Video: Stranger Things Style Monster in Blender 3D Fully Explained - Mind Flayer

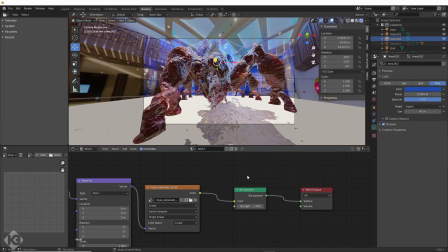(20:38)
I chose to wrap the scene in an HDRI image that loosely matched the business of this scene.
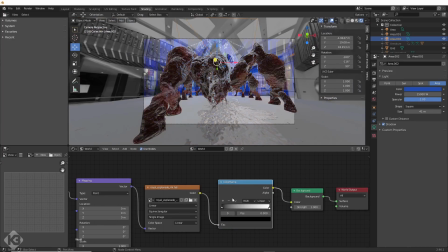(20:44)
I then changed the colors of the HDRI to match the colors in the background plate. I wasn't concerned too much with the lighting, but wanted something to reflect. It's a super fake, but seemed to look decent and add a tiny bit of fill light and reflection.
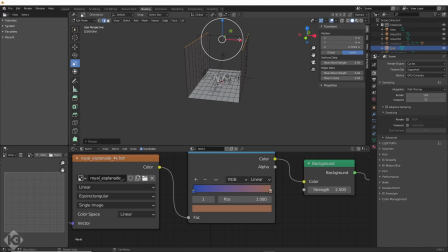(20:58)
Next, I'd built a rough approximation of the backplate with simple grids, then did a UV project from camera onto it.
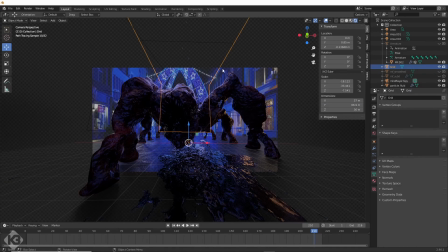(21:06)
I'd added an image to it and it was now reflecting in the meat as well as picking up shadows from the monster. Not too bad. I wasn't too concerned with extruding out all the detail in the buildings, but it wouldn't have hurt.
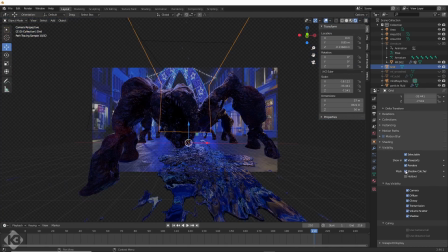(21:15)
I then set the fake set to be a shadow catcher in the object properties for cycles, and rendered it out with lots of passes turned on,
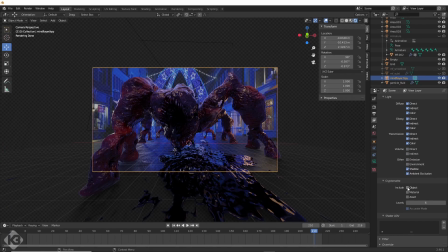(21:22)
like ambient occlusion, depth, and a host of other things I didn't end up using but sucked my memory.
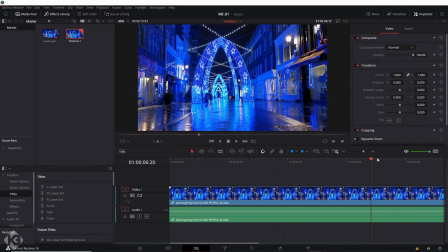(21:27)
Blender has a nice compositor, but I like Fusion a bit better, so I decided to use Davinci Resolve in Fusion. Once I loaded up the background video, I dragged it into the timeline, right-clicked on it, and said, Open in Fusion page.
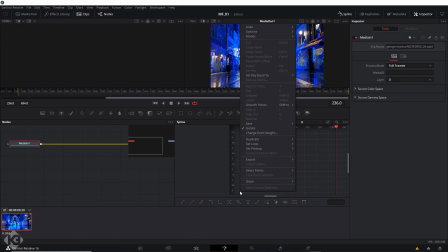(21:40)
This throws it into Fusion. Once you're in there, you can drag and drop your renders from Blender into the composition.
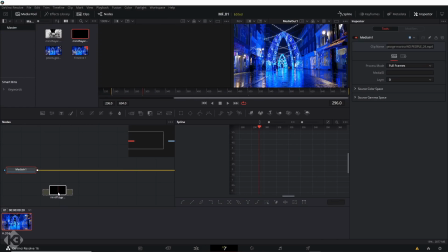(21:47)
Here it's nodes like Blender and Houdini. You hook things up to each other. I'd started with a reflection pass I'd rendered out of Blender. I didn't need it, but brought it in. The footage was also larger than the renders out of Blender, so I added a resize node first.
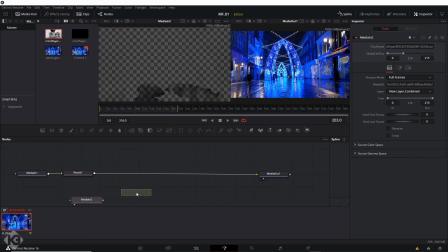(22:01)
Then I'd added in the monster footage. I'd made sure to choose the correct layer. All of the Blender Cycles passes are in this list. I chose Combine for now. Now in Fusion, the renders come in dark. One way to fix this is to use Blender's Filmic LUTs. There are other better ones, but this one worked for me here.
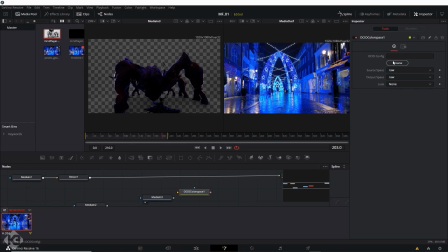(22:18)
I added in an OCIO color space node, and from there loaded in the config.ocio from the Blender install folder. I set source space to linear and output space to Filmic sRGB. That did the trick. Are there other ways? Many. Did I care? No. Then I added an emerge node and plugged it in.
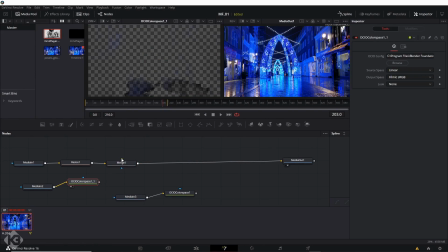(22:37)
I also used a multiply node before this one to add in a reflection pass. I took it out later, so it's not important here.
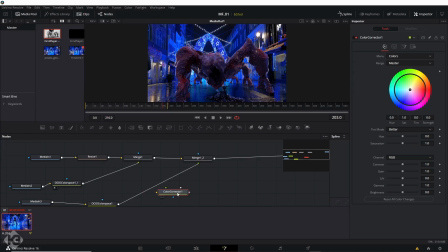(22:44)
From here, I added in a color corrector node and attempted to blend it into the background.
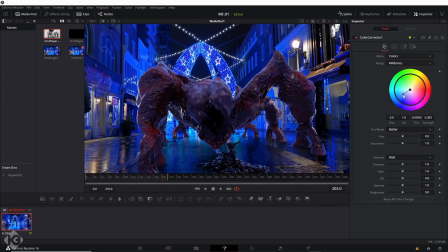(22:48)
I know there are better 3D ways to bring this all together, but this is quick and dirty,
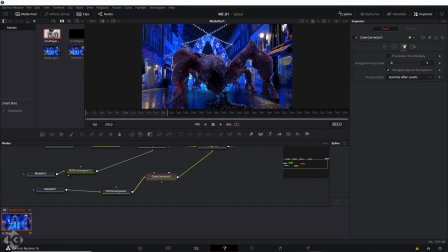(22:52)
and I don't have the 3D stuff unlocked yet in Fusion because I'm waiting for version 17 to drop.
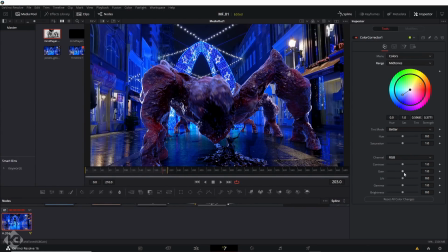(22:57)
Once I was okay with this and checked the shadow blacks, the scopes, etc.,
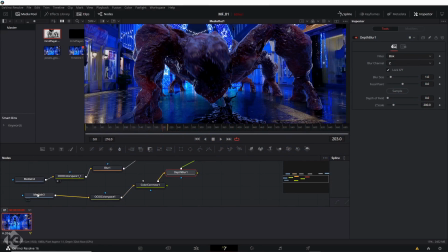(23:01)
I added a very light depth blur to it using the depth blur node and another loader with the render footage set to the Z-depth pass layer. That gave me something okay. I tried to match the blur in the midground of the image too. I got close, but I probably could have gotten closer.
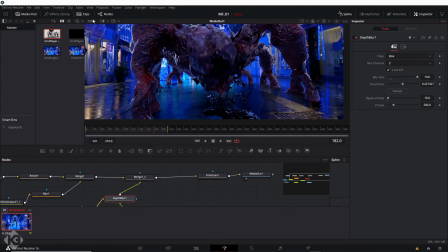(23:16)
Lastly, I added some very slight film grain over the whole thing to blend in with the noise of the video.
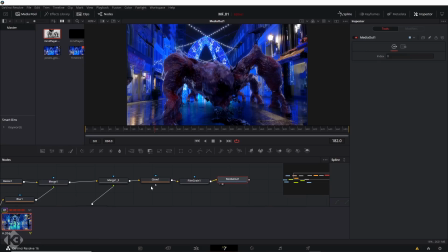(23:22)
Just a hint of it seemed to help. Finally, I added a glow over the top to pop it out a bit, then color corrected it with Resolve's awesome color grading tools.
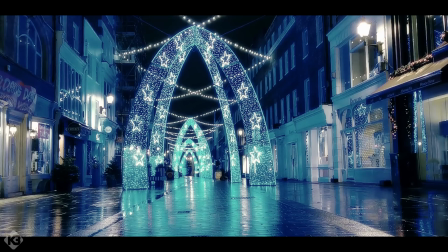(23:30)
And here it is. Not too bad for like 7 hours minus stupid sim times.
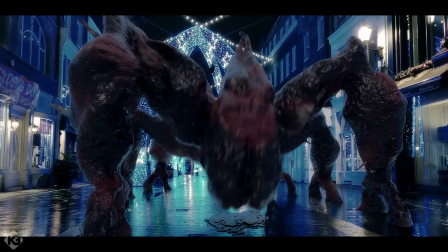(23:35)
Subscribe so I could do this full time and get a Threadripper.
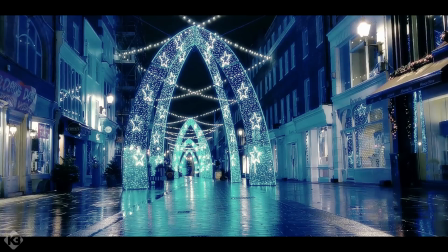(23:38)
There are lots of things I'd add to blend this better, and probably do some vellum sims or add some lattices to the rig to make it jiggle a bit. That and adding some subsurface scattering would really help, but that was taking forever to render. I'd also clean up the animation, timing overlap, and wait a bit.
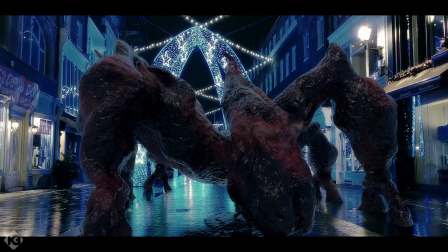(23:53)
It also needs some camera shake. I could pixel screw this thing forever, but I'm happy for less than 10 hours of work, I guess.
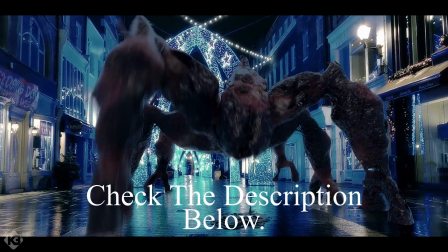(23:58)
The scene is up on Patreon, and if you felt you got anything out of this video, hit subscribe. I'd love to have you as part of the channel.
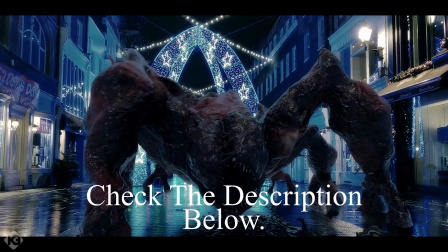(24:05)
Thanks. Stay chill. Bye.